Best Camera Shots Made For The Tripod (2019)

There are 4 camera shots that are made for the tripod, and I'm going to teach you all of them starting right now.
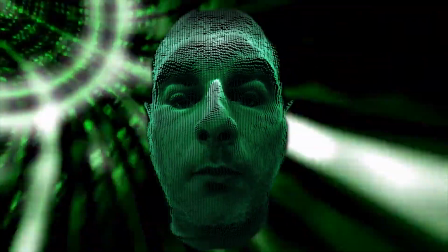8s We are control. You will be assimilated, or you will be eliminated.
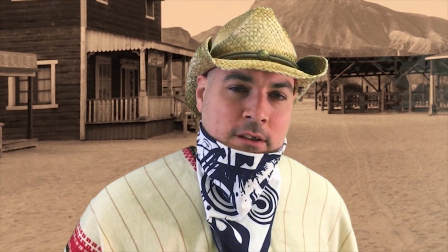16s Not while I'm still in town.
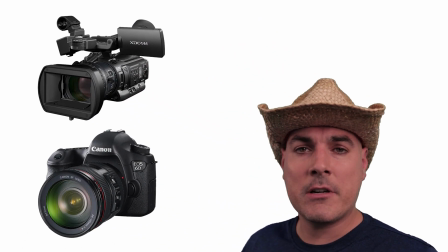20s
There are all sorts of different crazy camera shots out there, but if you're looking for that steady,
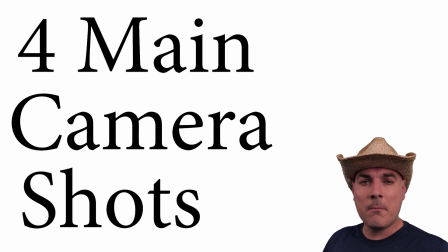26s
smooth, great footage, stick with these 4 main camera shots that are made for the tripod.
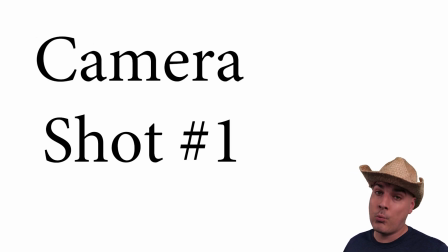32s
Camera shot number 1, the pan.
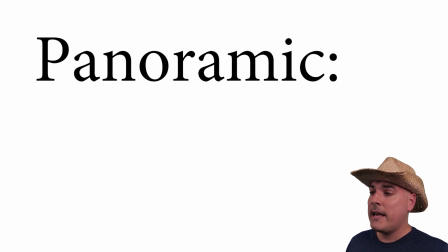35s
The pan, short for panoramic, is one of the most rudimentary camera shots in the business.
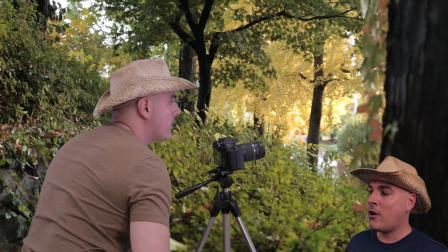42s
A pan is a steady, horizontal movement that is used often when following someone or following an object like a car.
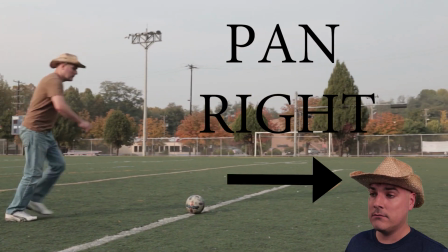50s
There are 2 types of pans, pan right and pan left.
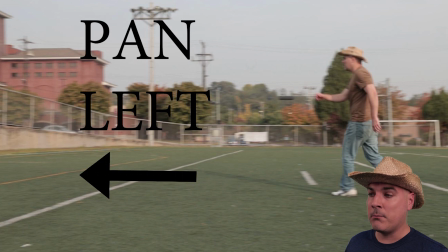56s
When you are panning a person or an object moving, you want to keep in mind the rule of thirds.
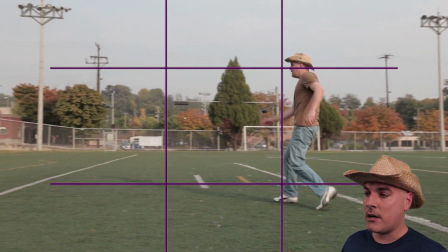62s
Have the person or object at the back of the frame shot with space in front of the person for them to walk.
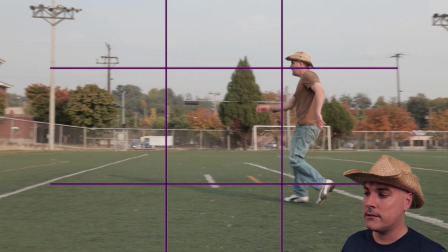69s
This is correct. This is incorrect.
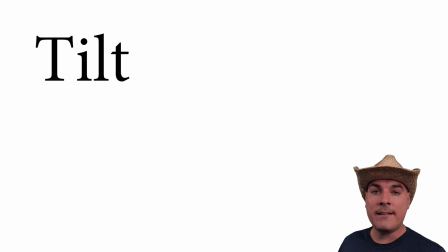76s
Camera shot number 2, the tilt. A tilt is a steady vertical movement that is used often when the
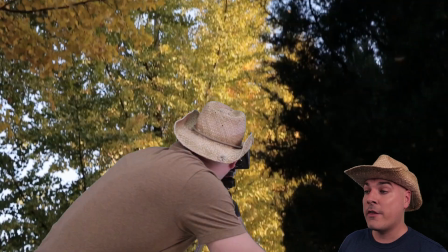84s
camera operator wants to display the vertical significance of an object.
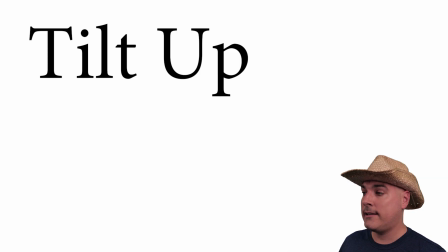89s
There are 2 different types of tilts, tilt up and tilt down.
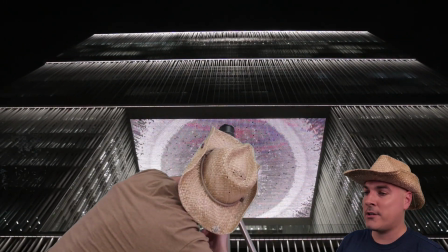95s
Tilt up is used many times when filming large objects to show the significance of its height, such as a skyscraper.
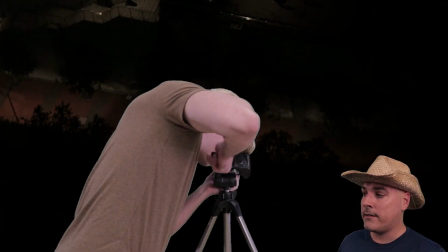102s
Tilt down can be used to signify the depth of a place, or to portray how high up someone or something is.
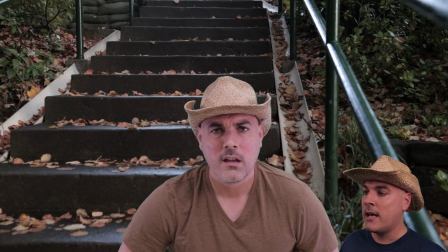109s
The pan and the tilt are so basic but yet so important because they mimic the natural behaviors of the human head,
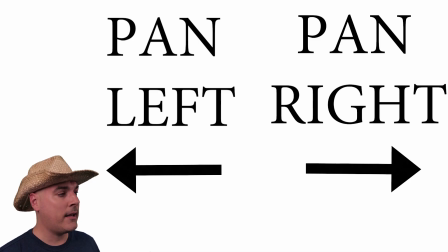116s
allowing the audience to really connect with the shot. Pan right and pan left is like you turning your head right and you turning your head left.
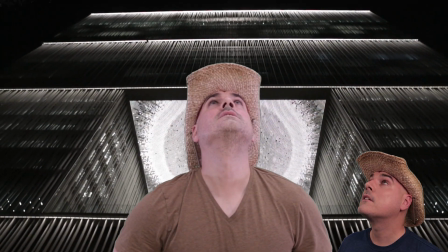125s
Tilt up is similar to looking up, and tilt down is similar to looking down.
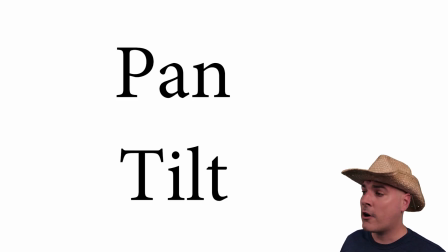133s
Other than the point of view shot, the pan and the tilt are the only camera shots that imitate the natural movements of the human head,
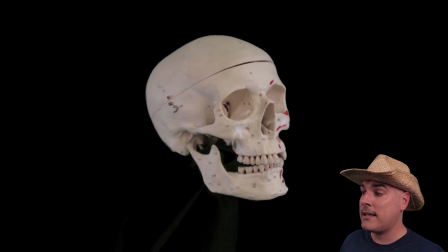140s
allowing for a human connection with the shot.
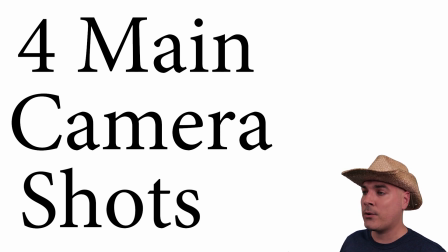143s
These 4 camera shots can also be used to display key sources of information to help tell the story to your audience.
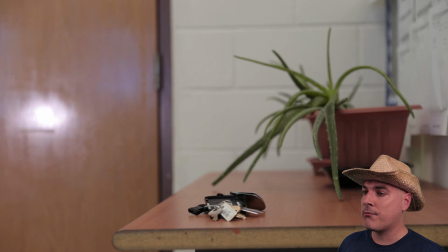151s
Notice in this shot, as Indiana James walks out of the room, he leaves his keys on the table unintentionally.
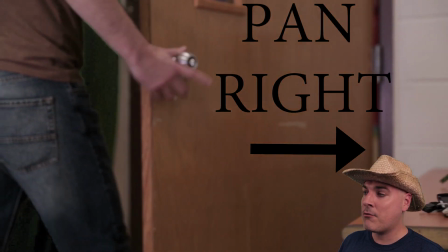158s
There's really no need to even state that, because the pan right directs that piece of information to the audience.
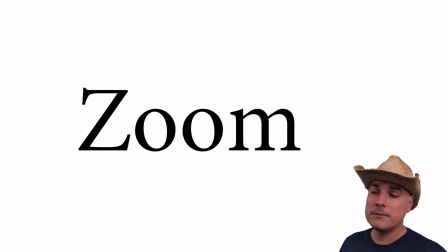165s
Camera shot number 3, the zoom. A zoom is not a physical movement of the camera.
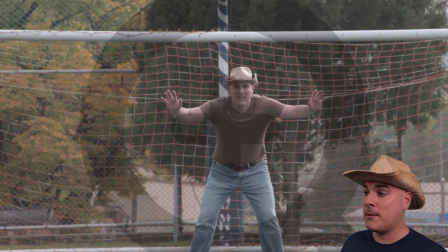172s
It is a magnification of an object or a reduction of an object.
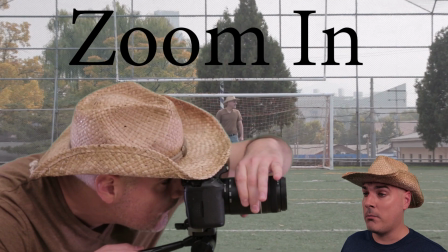178s
There are 2 types of zooms, the zoom in and the zoom out.
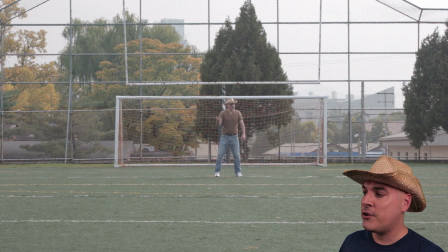187s
The zoom in is used a lot when wanting to focus your audience on a certain object or even feeling.
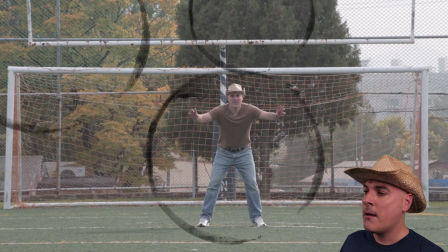193s
Zooming in obviously cuts out other objects from the frame, but it also cuts out their importance or significance as well,
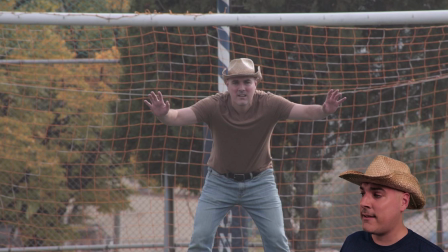201s
allowing the audience to unconsciously reassess what is actually significant in the frame to help better understand the story that you are trying to tell.
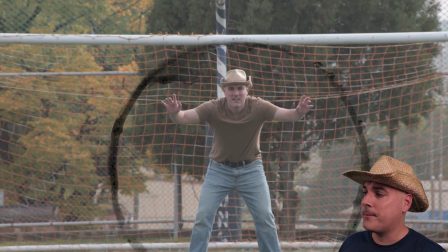210s
The zoom out does just the opposite. While it starts in on an object,
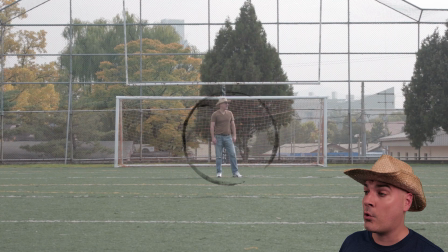215s
the zoom out is meant to portray how small that object or emotion truly is within the story of the film.
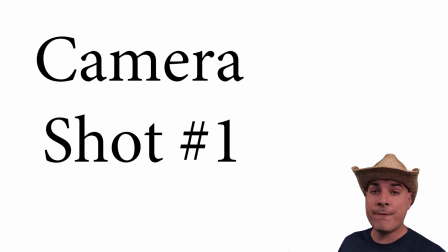222s
Camera shot number 4, the still shot.
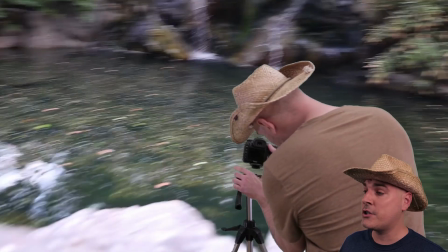225s
While there is no movement of any sort of the camera within a still shot, it is often one of the most important shots that has been forgotten.
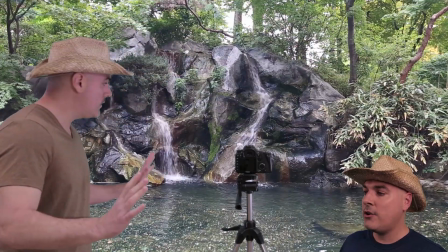233s
With this camera shot, all you need to do is not move the camera at all.
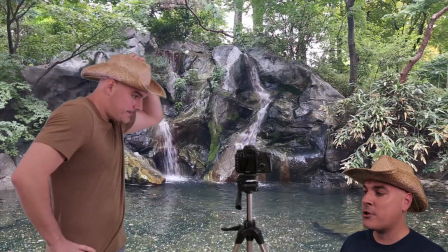238s
The still shot was meant to capture the natural movement within the scene.
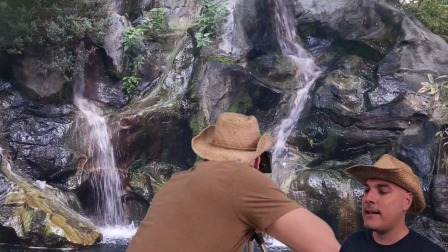243s
Let the natural movement tell your story you want to portray.